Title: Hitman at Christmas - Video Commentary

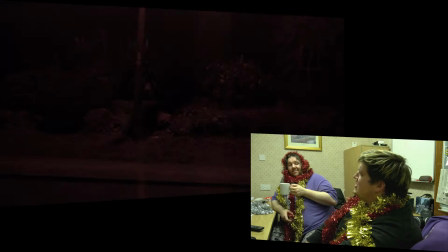(0:01)
Hello, I'm Edward. Replace cartridges now, Frizzell. And I'm Mark.
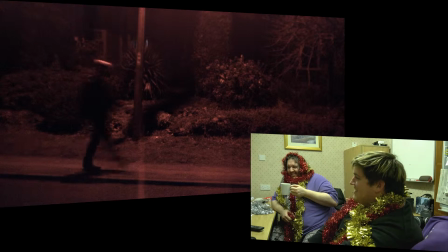(0:06)
It is what it is, Shepard. It is. And this is Hitman at Christmas. Hitman at Christmas.
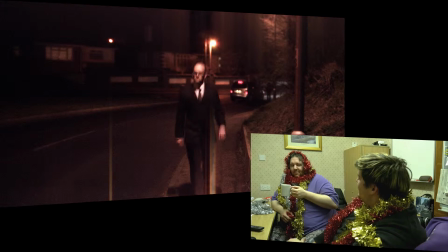(0:11)
Yes. As I was saying before when we did a take of this and it didn't work, the working title for this was Hitman Santa.
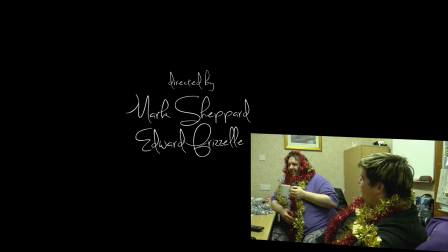(0:20)
Hitman Santa, I believe, yeah. But then you didn't want the reveal.
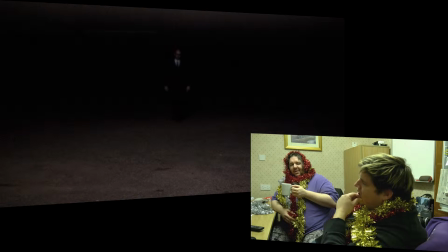(0:25)
Well, no, because it kind of gives away the fact that he is Santa at the end. and I think that's, it's a reveal that's not a massive, well I suppose it's a reveal, it is a reveal,
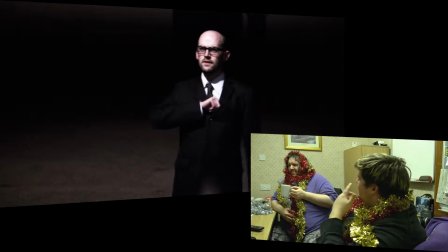(0:34)
but yes, yeah I did think that, so talk to me about how you came up with the idea for the film,
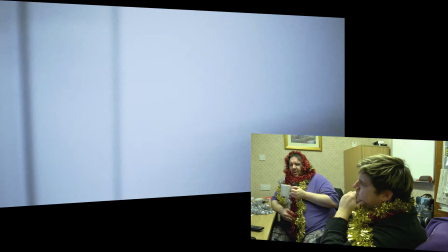(0:42)
I like wearing black gloves,
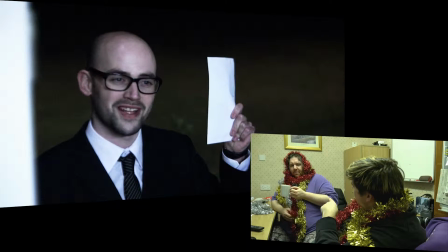(0:47)
do you remember that Santa hat that we found at that garden centre,
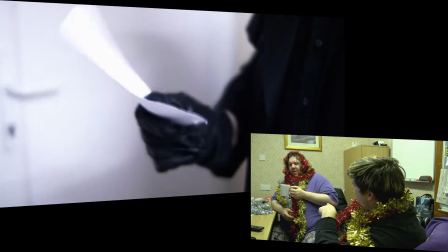(0:53)
that black Santa hat, yeah, was that the inspiration behind it? no no no um no do
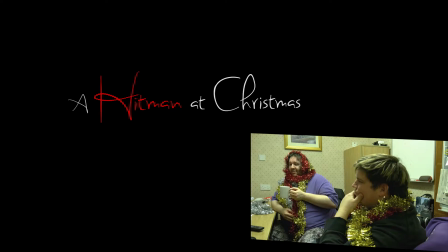(1:01)
you know what i really honestly can't remember no uh it was just one of those things where i don't necessarily think it was fully my idea was it was one of those things we used to spit
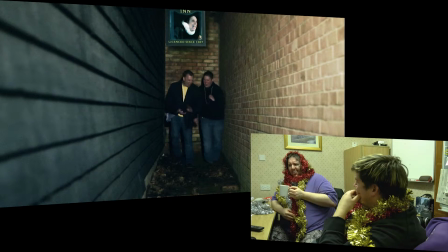(1:08)
all around it's just like it was a lot of it had to do with the old black gloves and sat wearing black gloves and being a bit of a hitman
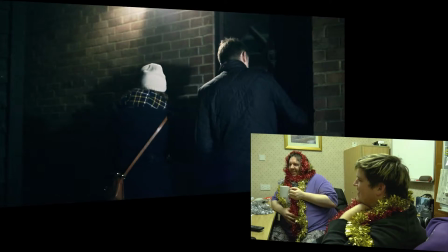(1:16)
and it sort of formulated as a quick idea almost i remember you always used to say when you put on those gloves when
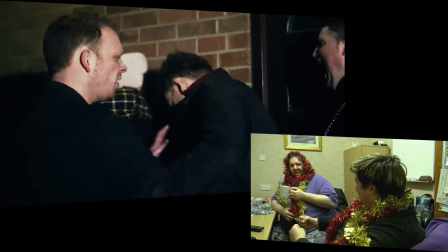(1:23)
it got cold to drive but he felt like a hitman, didn't he? Yeah, yeah, yeah, he did. Probably all stems from that.
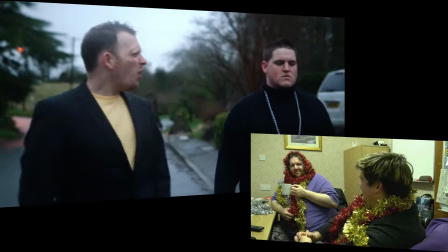(1:31)
Yeah, so Nick and I play some characters.
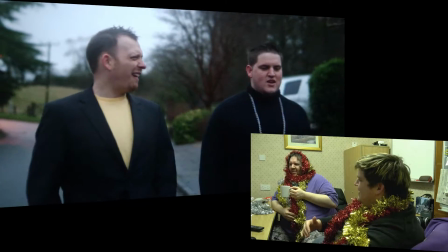(1:36)
The idea that you're supposed to hate them and they are pretty unlikable.
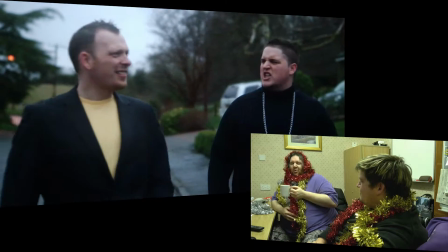(1:42)
Whether you get enough time to fully hate them is debatable, but in a short film like this, you've just kind of got to go with that.
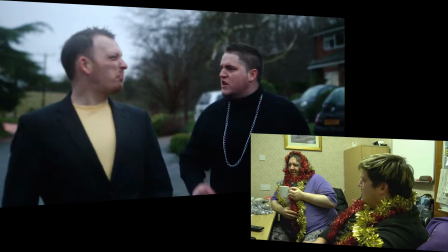(1:48)
You have to go with extremes, really, don't you?
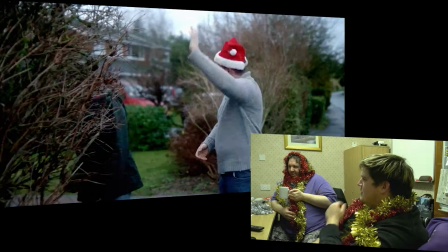(1:51)
I do like how essentially these scenes are shot in reverse just because the day
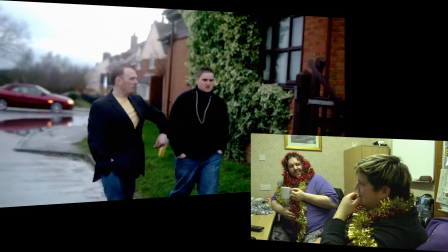(1:57)
took so long it was getting dark so we almost flipped them around on the head and made it like they were coming out from the pub first thing in the morning.
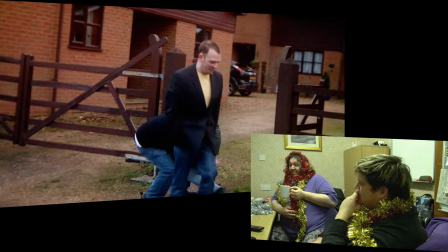(2:04)
That's right yeah. Whether that comes across or not I don't know but it makes sense to me. I'm also wearing a dog chain around my neck.
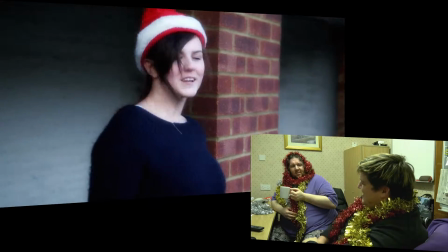(2:13)
Is that not your normal necklace? That's my normal necklace. I wear it under
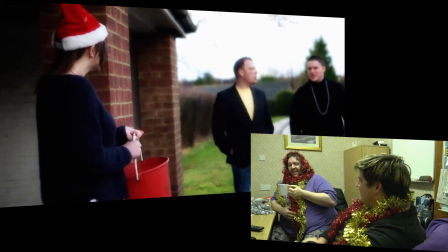(2:19)
So yeah, what we missed just then was obviously a bit of sneaky dubbing which you put in there which I think is the original actress,
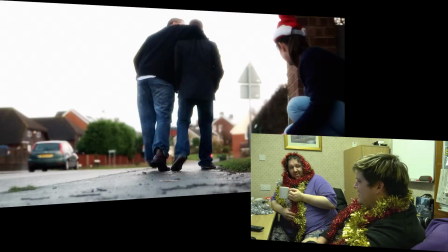(2:26)
you don't bring that up too much, but she does. I just didn't like her voice. No, that's fair enough.
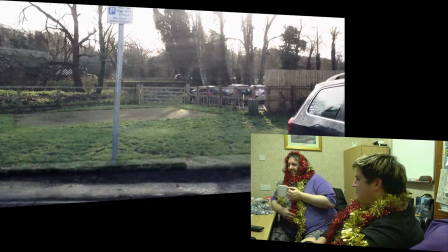(2:32)
That's a massive joke. It's all shot mostly around Malden, here we are on Cloggett.
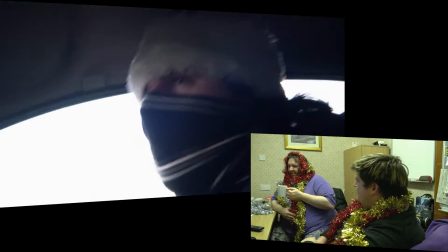(2:38)
Was this shot for the film? This was you, this was you shooting this wasn't it? I don't think that was shot specifically for...
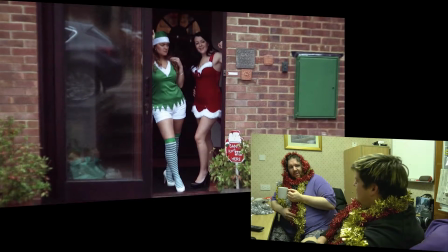(2:44)
I believe this was you testing out your iPhone at the time. Yeah, I put it in the GPS cradle.
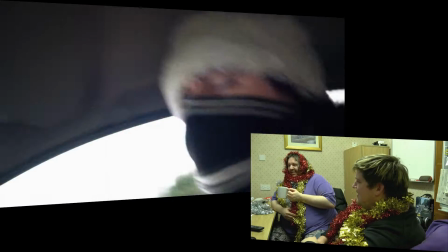(2:51)
I was just like, I could just film me driving. That's it. And it's just like, use a bit of this, cut a bit of this in, job done.
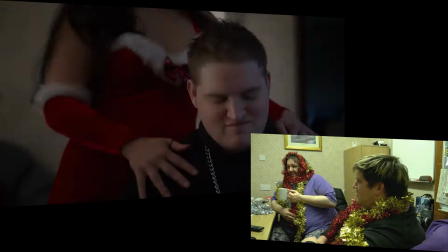(2:56)
Yeah. It works through. It's lovely. So there's the set up, really. Oh, this song.
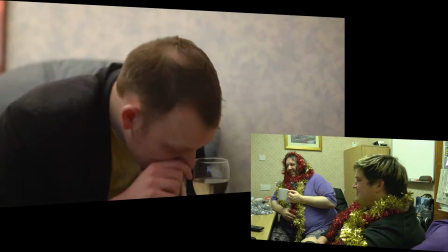(3:05)
Oh, of course, of course. This is a bit of a collaborated effort there. Something I sing every year.
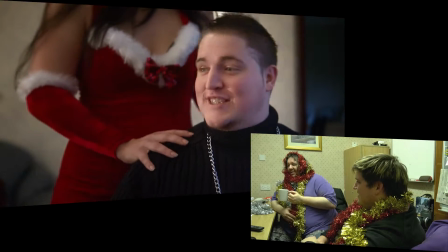(3:12)
Is it? Absolutely. It's become a classic. It's a caroling hit.
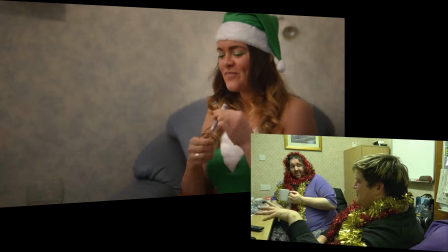(3:18)
Yeah. I mean, people give you money. But it's the whole visual treat with it, with the hair and everything else.
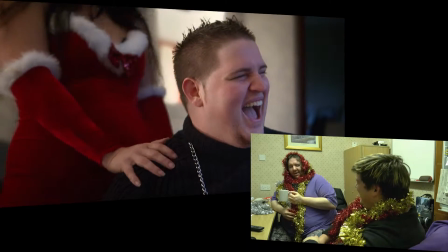(3:24)
Oh, I'll always be impressed at your attempt at cutting in lines in the side, which just merges into some sort of weird blotch.
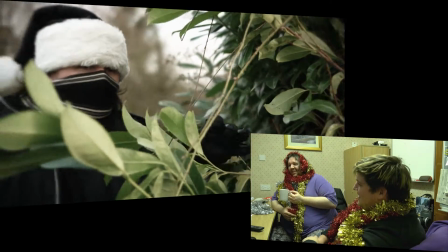(3:31)
Yeah. It looks beautiful. But then I thought, that's the character. One of my favourite shots. It's a great shot.
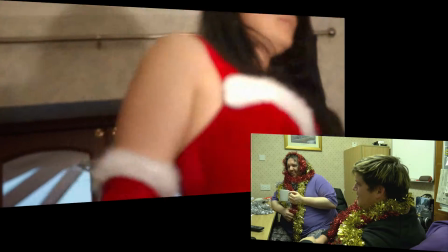(3:35)
Yeah. It does make it a little more hateful. I mean, your hair was intensely short at this stage.
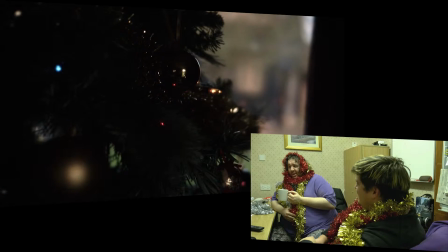(3:42)
Yeah. which was quite upsetting. I like all these shots, quite frankly.
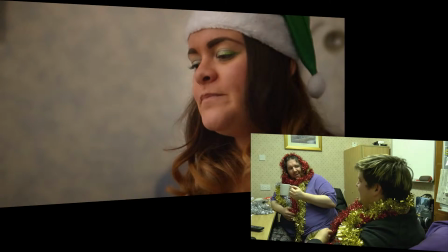(3:48)
I know it involves me, but the sneak up to the house, all those shots in the background, I think they're great.
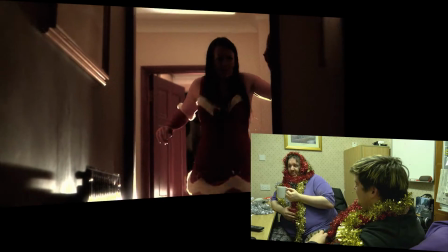(3:56)
I do like how Nick quite naturally comes across as a bit of a pervert. Not a lot of acting involved.
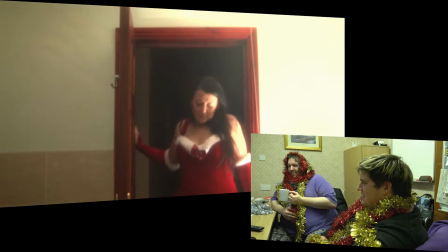(4:04)
Didn't need much direction to... It was definitely a fun film in this film.
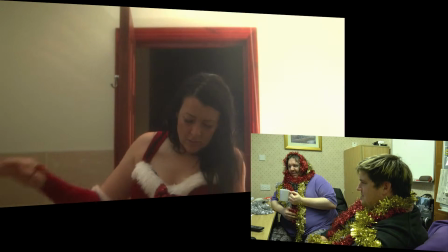(4:09)
I remember that as well.